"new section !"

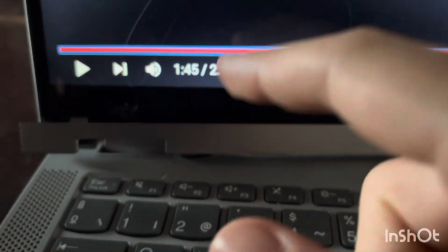video by accident. So this is the bit that I've had to add in new because, as I will mention on the Wix, my CapCut said that it was 2 minutes long, but because there was a little bit at the end that said add ending,
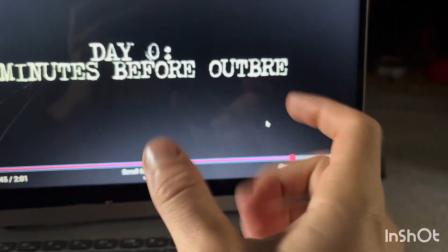so then once I actually got to the ending, I saw that that bit was there, I deleted it, and it was 1 minute 45.
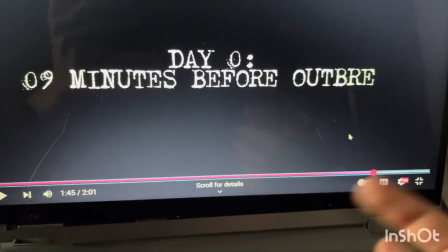So after a lot of discussion with my brother, which I will add in more information on the Wix, we decided to add in the next scene.
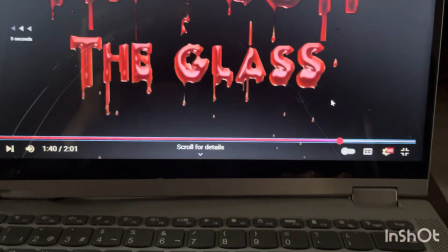So it's as if it's still the same concept, it's still the first 2 minutes of a film, but instead of finishing at the title, this would just be as if it's the next 15 seconds of the next scene.
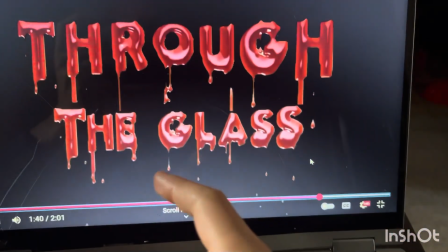So we've decided to do it about another person in the apocalypse, but before it's actually happened.
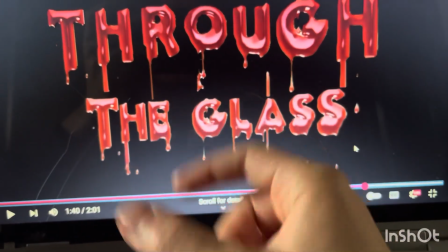And we're linking back to the alert that was listened to around here about the car crash.
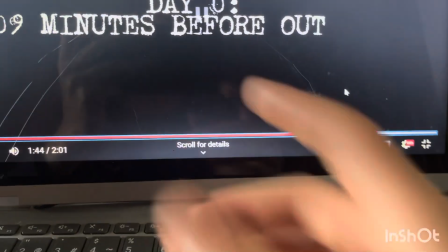So when we come in, let me see. So first of all, I used this sort of typing to make it seem a bit more like army looking.
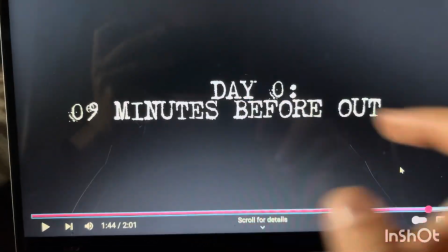When I saw it, it was like army looking, a bit more like even journal. So to like fit with the conventions.
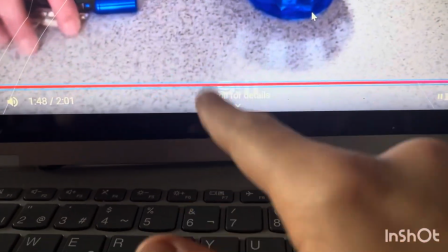And down here, we've got all of the, you can't really see, we've got all of the timestamps so that we can follow along, which creates more tension for the viewers, because as seen here,
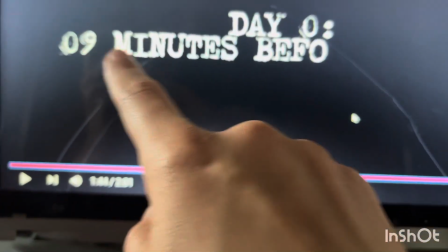it says 9 minutes before outbreak. So now the viewers know that it's 9 minutes before.
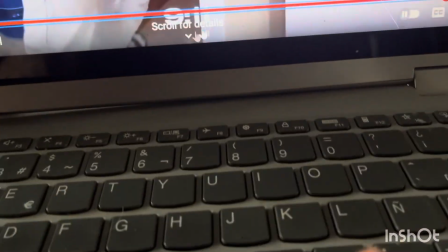So as they see the time going on, then they'll be more tense and more worried about as to what could happen.
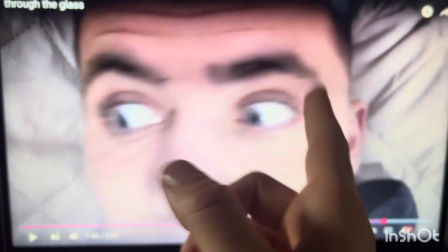Here I used an extreme close-up shot of the person's face so we can really see how they're feeling in their eyes, as you can see there.
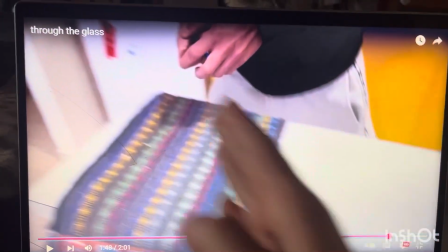This is a tracking shot.
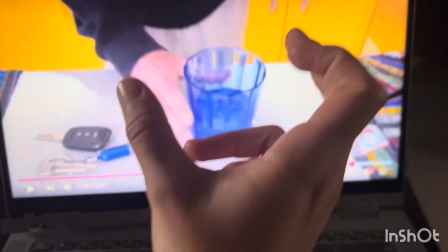Here, of course, part of the factors was that I had very little time to add this little section in to get a lot of stuff in. So, for example, there were other scenes which couldn't be fit in.
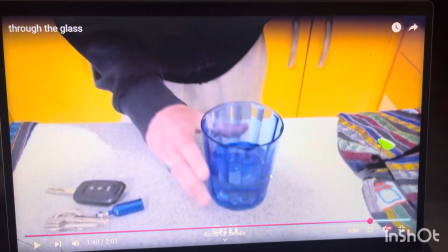I also had to kind of speed them up just a little bit, but just enough so it doesn't seem really, really edited and fake. But also, I use that to an advantage to make it seem more chaotic,
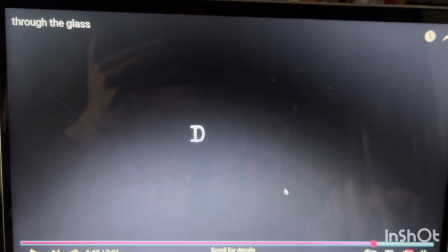as we can kind of tell that this person is in a rush because they're waking up on their alarm and they're running around and they do very little things before leaving the house. So we can tell that they're in
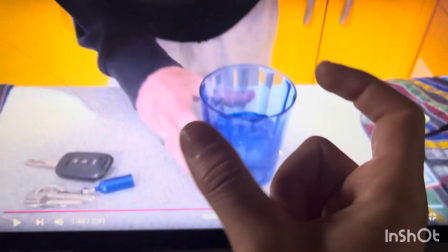a rush for work. But I still made sure to keep the sound diegetic so we get more of a realistic effect.
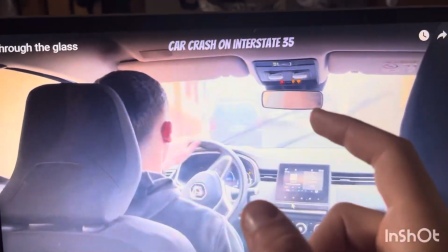So this links back to what was going on in the other alert, but the other alert said that the crash had already happened, whereas this saying possibly fatal car crash. So they've just got notice of it.
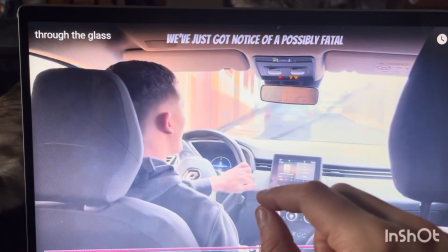So everybody's oblivious in this moment. I also made sure that this radio starts right after that little beep of beep beep beep like that, so it seems like the radio's just turned on after that beep's happened.
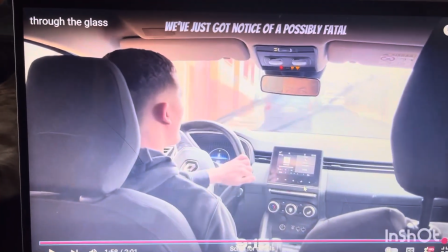So it's like automatically coming on first information of the day, this possibly fatal car crash, and then I made sure
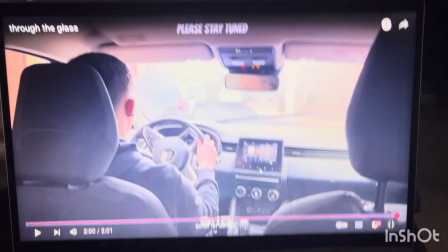it ended saying please stay tuned, because once again, even though my idea of having the cliffhanger right at the end,
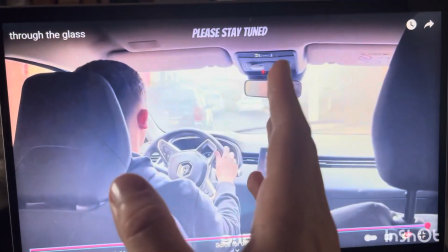it still leaves us questioning, all right, so what happens now?
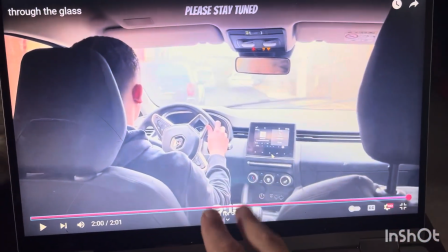And it may even create even more tension for the viewers, because now they know of the existence of these two people who are around here, who are alive but have a zombie outside of their door.
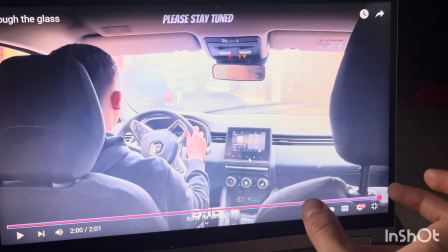First of all, stopping the title there actually and starting a whole new scene leaves them doubting even more and wanting to find out, oh okay, well, so now we've moved on to someone else,
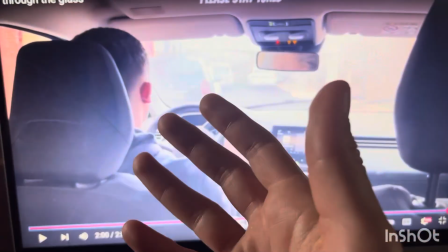but what happened to these people back here? So it's still creating tension. And then here, once again, even though, like, as I said, even though the title is here, now it stops here.
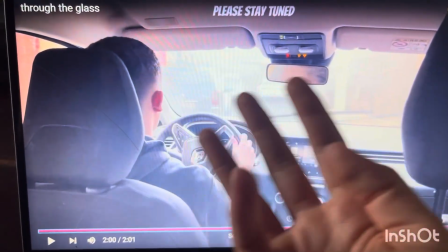So now you're going to carry on watching and see, all right, so how do these three characters correct? Once again, it's going back to audience.
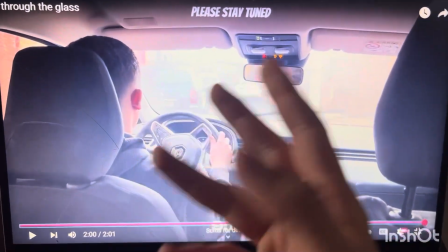The audience can perceive this in any way that they want to. And maybe they might think that this man has got something to do with the other two people who were in the living room, or maybe they've got absolutely nothing to do with each other.
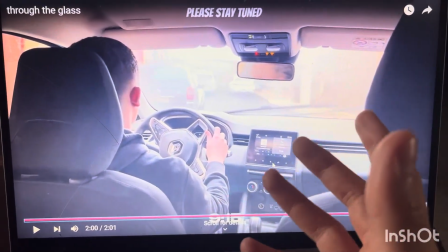So this is once again leaving it on that sort of hint of like, okay, so what's going to happen now? Are we going to get more information about the zombie outbreak?
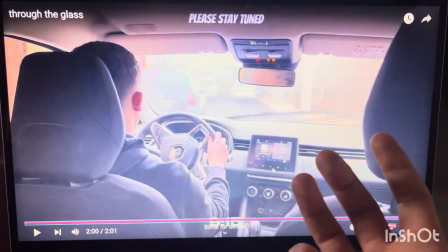Is it just going to go straight into zombies? You don't really know.